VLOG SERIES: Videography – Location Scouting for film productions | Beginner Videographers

that air in your audio so that's another thing that you want to check for a lot of times with corporate buildings you would not have access to the air conditioning unit so you tend to have to tough it out and have a good sound mixer who can kind of get all of that up out of there so that's just something else that you need to be looking for when you are scouting a location.
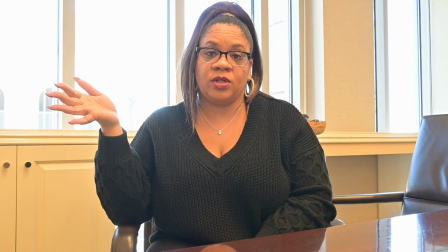I wanted to see what it would look like if I shot towards windows. Typically you don't want to shoot towards windows because it's normally going to be blown out or the
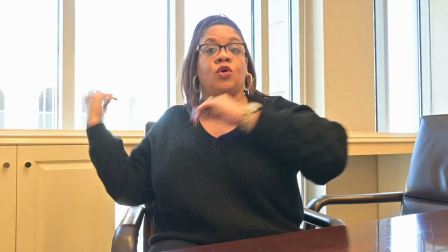camera will overcompensate and it will go towards the light and it will make you dark.
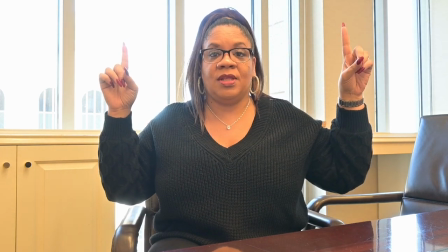I do still have the overhead lights on up in this room so that's another thing that I'm taking a
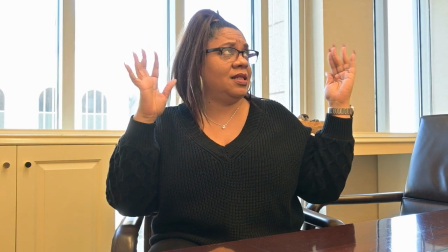look at is that these fluorescent lights they kind of have like some kind of orange
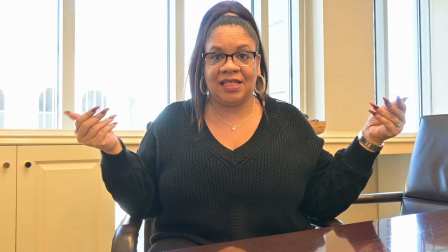orangey yellow glow to it um that i'm not feeling because as you can see i look orangey and yellow so that
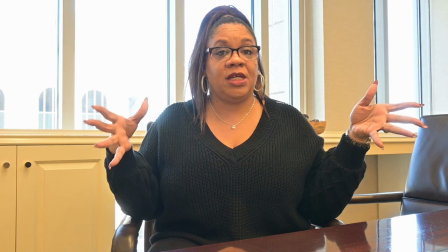mean if i shoot up in here i may have to use my own lights up in here so i'm about to turn the lights off to see exactly what it would look
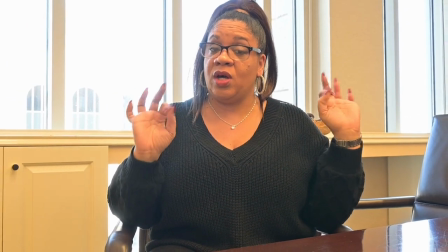like because again with this nikon z30 it does really well in low light and plus we have all of this great ambience
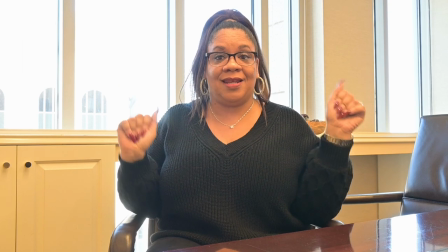light from this natural lighting from the windows so i'm about to see what that looks like okay so this is what it looks like with the lights out as you can
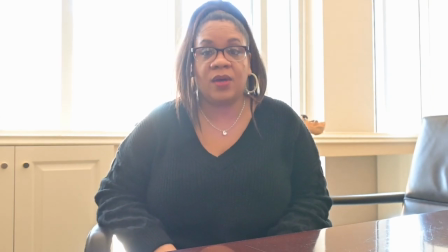see the window is extremely blown out so if I
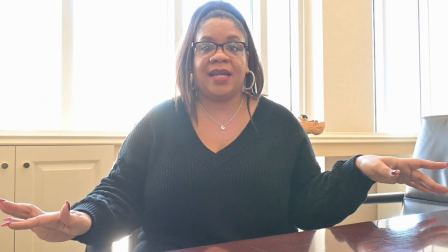shot up in this room I would have to bring my own lighting because I don't want that orange lighting but
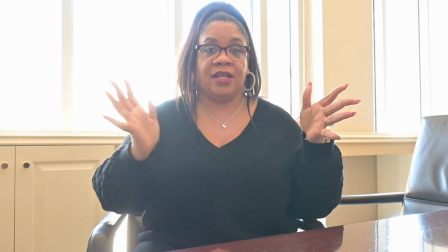if I rotate the camera to the other angle where we're
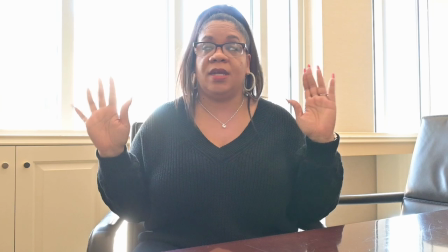not shooting towards the windows then maybe it'll look better and we'll see
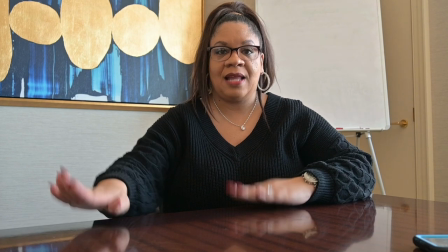what it looks like so let's try that out okay so this is what it looks like the light is still off I would definitely still go with the lights
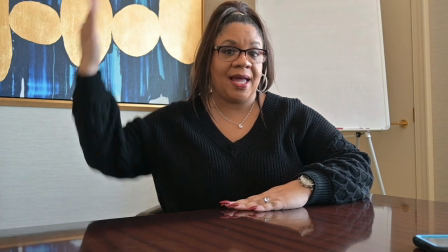being off up in this room and using my light set to light this side of me.
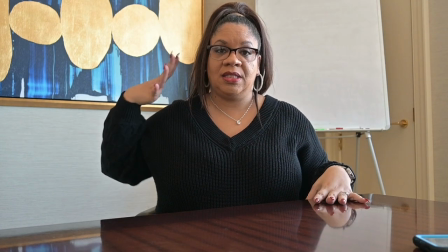I'm getting a great lighting from the windows right here and so I would just need some light here and then maybe up front and it just depending
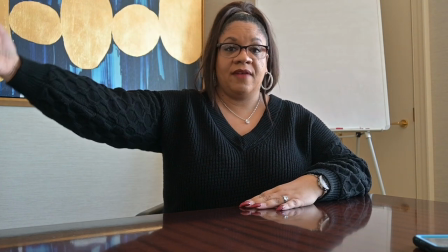if they have glasses like myself then you know I'm still gonna have to be kind of off to the side giving them some light so but
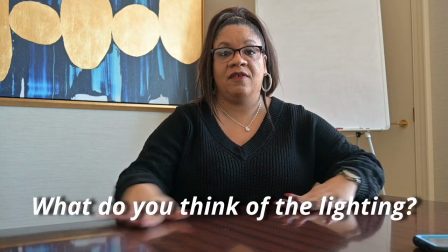that's what it looks like if I was to shoot in this room. Another thing that you want to do is make sure that you are looking for the power boxes and where the power outlets are at so you can know where to plug up your equipment and to see if it's even feasible or if you're going to need to bring even more cords and for your light equipments like if it's not directly in the room that you have and you have to run it all the way through or something like that that that is just something that you need to think about when you are scouting a location okay so another thing that you want to do is you want to check the floors because if you're going to have them doing any walking and talking you want to make sure that it's not on any floors that the heels will be clacking against the floors right so so far in majority of this office it is carpet so we wouldn't have any of that noise going on so that's a plus but y'all hear how my shoes are clacking in this hallway this is not a good area to do a walk and record because you can hear me clacking on this floor okay so if you're finding any value in anything that I have said thus far in this video go ahead and hit that like button and let me know and let that YouTube algorithm know okay this is the last conference
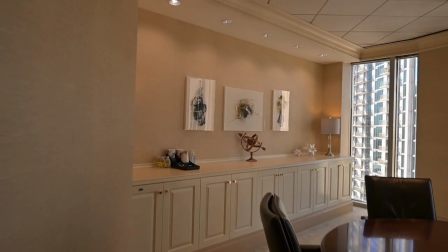room that I'm scouting it's a cute little room I actually like it a lot it has great natural lighting coming from here again these lights have
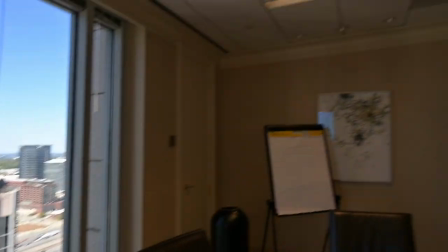that orangey look so i'm going to test it out to see what it looks like without any lighting on
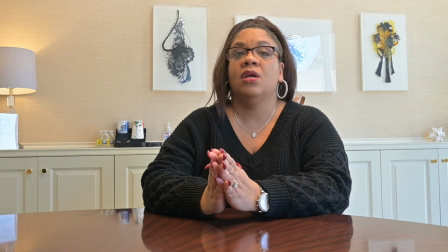more than likely that's going to be my go-to is to turn off the lights use a lot of the natural
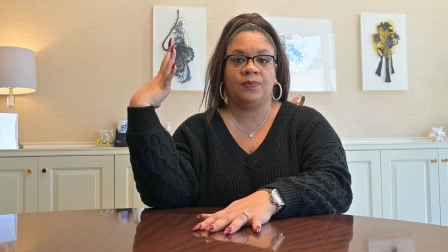lighting and then use um one of my lights or a couple of
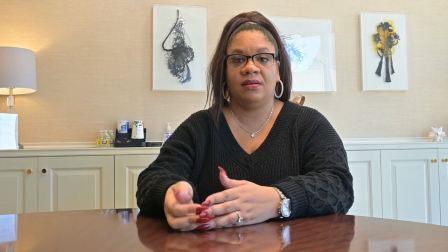my lights to get some light on this side of the face but um in the front of the face so but i think this looks really good
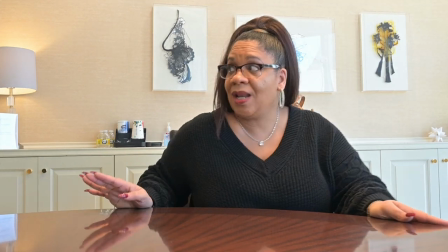let's check it out and see what this nikon z30 is doing with that low light okay so this is what it looks like with um majority